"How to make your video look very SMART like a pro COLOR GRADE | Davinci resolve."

It's just being about to arrange this thing, and I'm not the one creating. It's another company that we just sit down and arrange everything about workshop. I'm not the one preparing workshop. What I'm doing is 101 online. So you're right there. We're using some. This is that connecting us, maybe Zoom, Skypes, or what we call it, teamwork, stuff like that. Maybe any day stuff like that, you can connect together to come into live. That's the type of tutorial that I'm doing, and I spend 3 hours per session. So you pay per session. Like today, you pay for 3 hours. You want more extra data, you pay again. So that's our type of masterclass I'm doing. As well as a LUT packet. That what that LUT packet do is just giving you a look, DNA, and a skin tone. That's all. People come like, all right, Kim, I want your LUT packet, but can I see the image? Bro, I often do a tutorial. You can see the image. Go check out my Instagram. You can see the image. All of those ladies, trust me, I'm using my LUT packet. Let's jump in here.
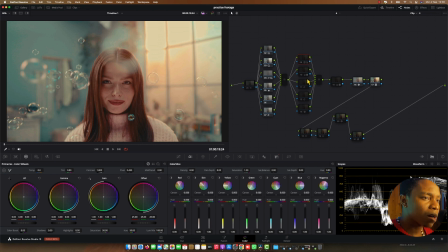[13:43]
So to my look, decided to
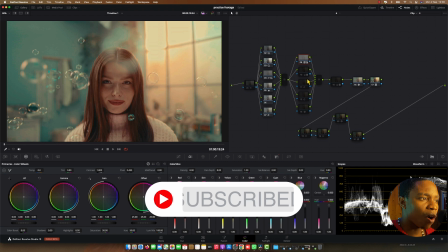[13:46]
looking for the LUT that it's also give me that taste that I want instantly.
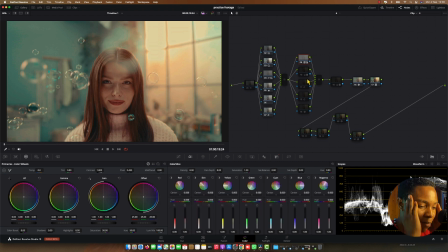[13:52]
Like still I'm walking through my mind, like I'm walking through my target, like the way that I think, everything that I touch, I make sure I getting what I wanted at the first time. That's it. So to my LUT, as you can see, I reduced it 0.3. That is my always point that reducing. All right, so another thing what I did is just dealing with the skin tone, because before the skin tone was a little bit annoying.
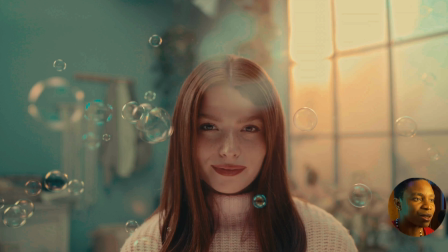[14:19]
So what I decided is qualify the skin tone and make it look clean. Don't worry about this thing, it's going to be fixed later. All right, so in here what I did is just I qualified the skin tone, you see,
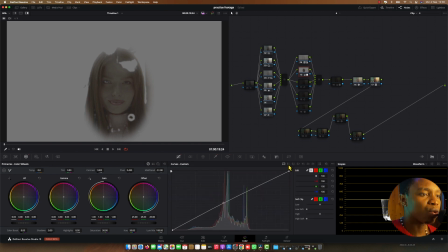[14:32]
and then I just comment to you versus you versus you, and then I push it a little bit into warm side, and then I pull it down the saturation as well.
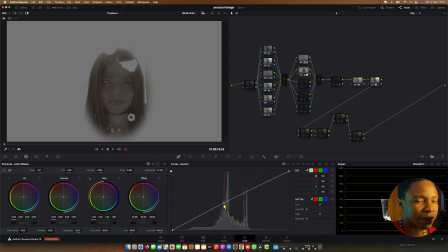[14:47]
And another thing is I posted a little bit of brightness to make it apply, because it's type of commercial.
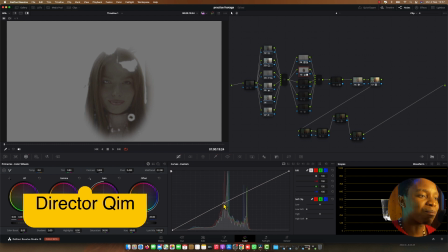[14:53]
It's look film, but this is commercial grade. Trust me, it's it's a commercial, but it look film.
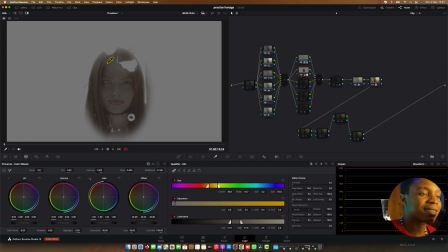[15:02]
It's a film grade, but it's commercial. Yeah. So that's what you need to target mostly is the crowds.
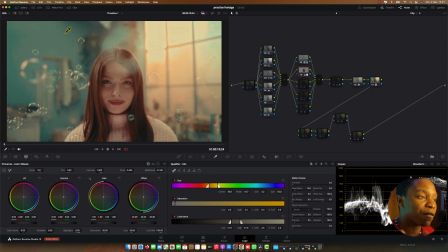[15:08]
Make her look beautiful. I don't know what type of commercial it is, but that's what's playing on my mind. And then another thing what I did is just I reduce the I increased the saturation.
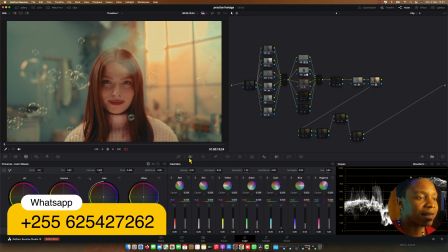[15:19]
So the time that I increased the saturation, I did the same thing. I reduced the blue tone.
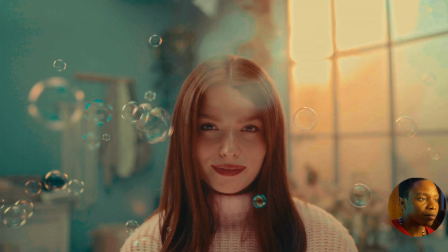[15:24]
You see, before, this is how the my blues was leaking right there. I think leaking, the reason why is because I don't have that super raw footage. This one is a little bit compressed, that's why we're losing bit rate, that's why we get these noises.
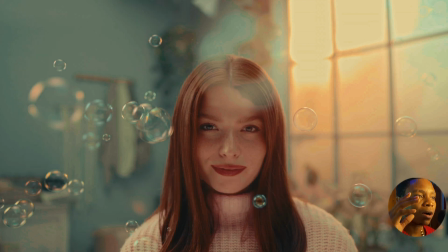[15:42]
But if I had a pure raw material, I think you will never do this thing.
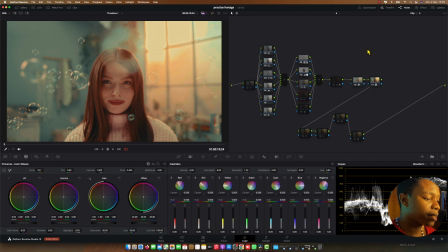[15:50]
All right, so another thing is deal with the skin tone.
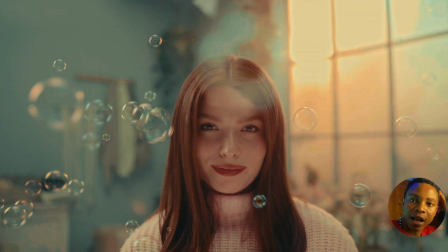[15:55]
So I was like, skin tone is red, so let me reduce the skin tone.
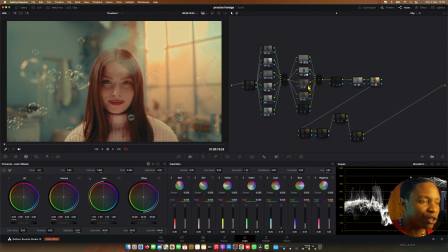[16:00]
So it's like I increase the saturation, at the meantime I reduce it again. Don't see me like a crazy.
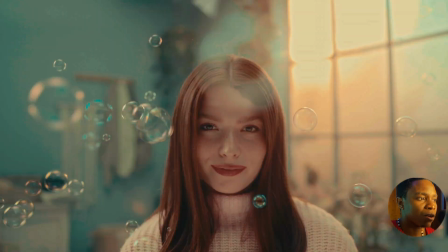[16:07]
Look at the difference. Is look at before, look at after, look at before, look at after. You see there's something splitting between it.
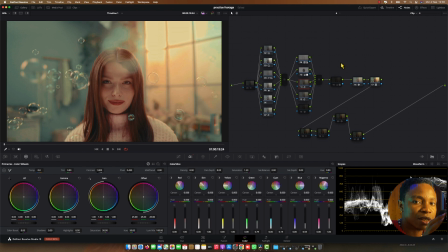[16:16]
The saturation is not over, even though I increase the saturation and I decrease it, but it's created something.
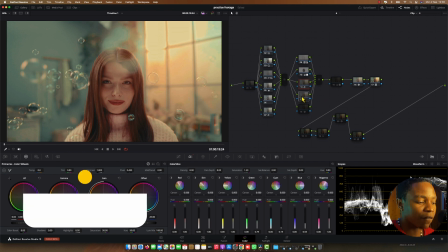[16:24]
Look at before was like this.
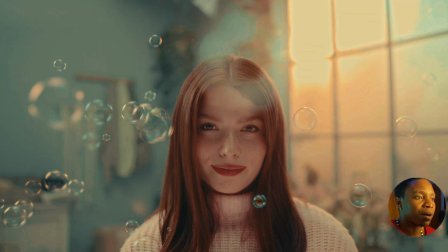[16:27]
It's like it's plain, like nothing splitting between it, but right now it's a little bit vibrant, you know.
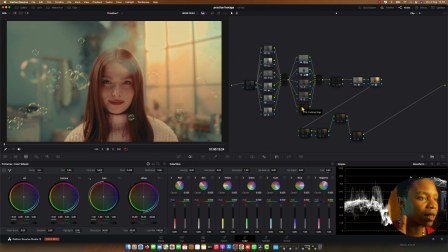[16:34]
I just make it, I don't know what I can explain, but I think you understood. And this is the contrast pop, you guys know about this.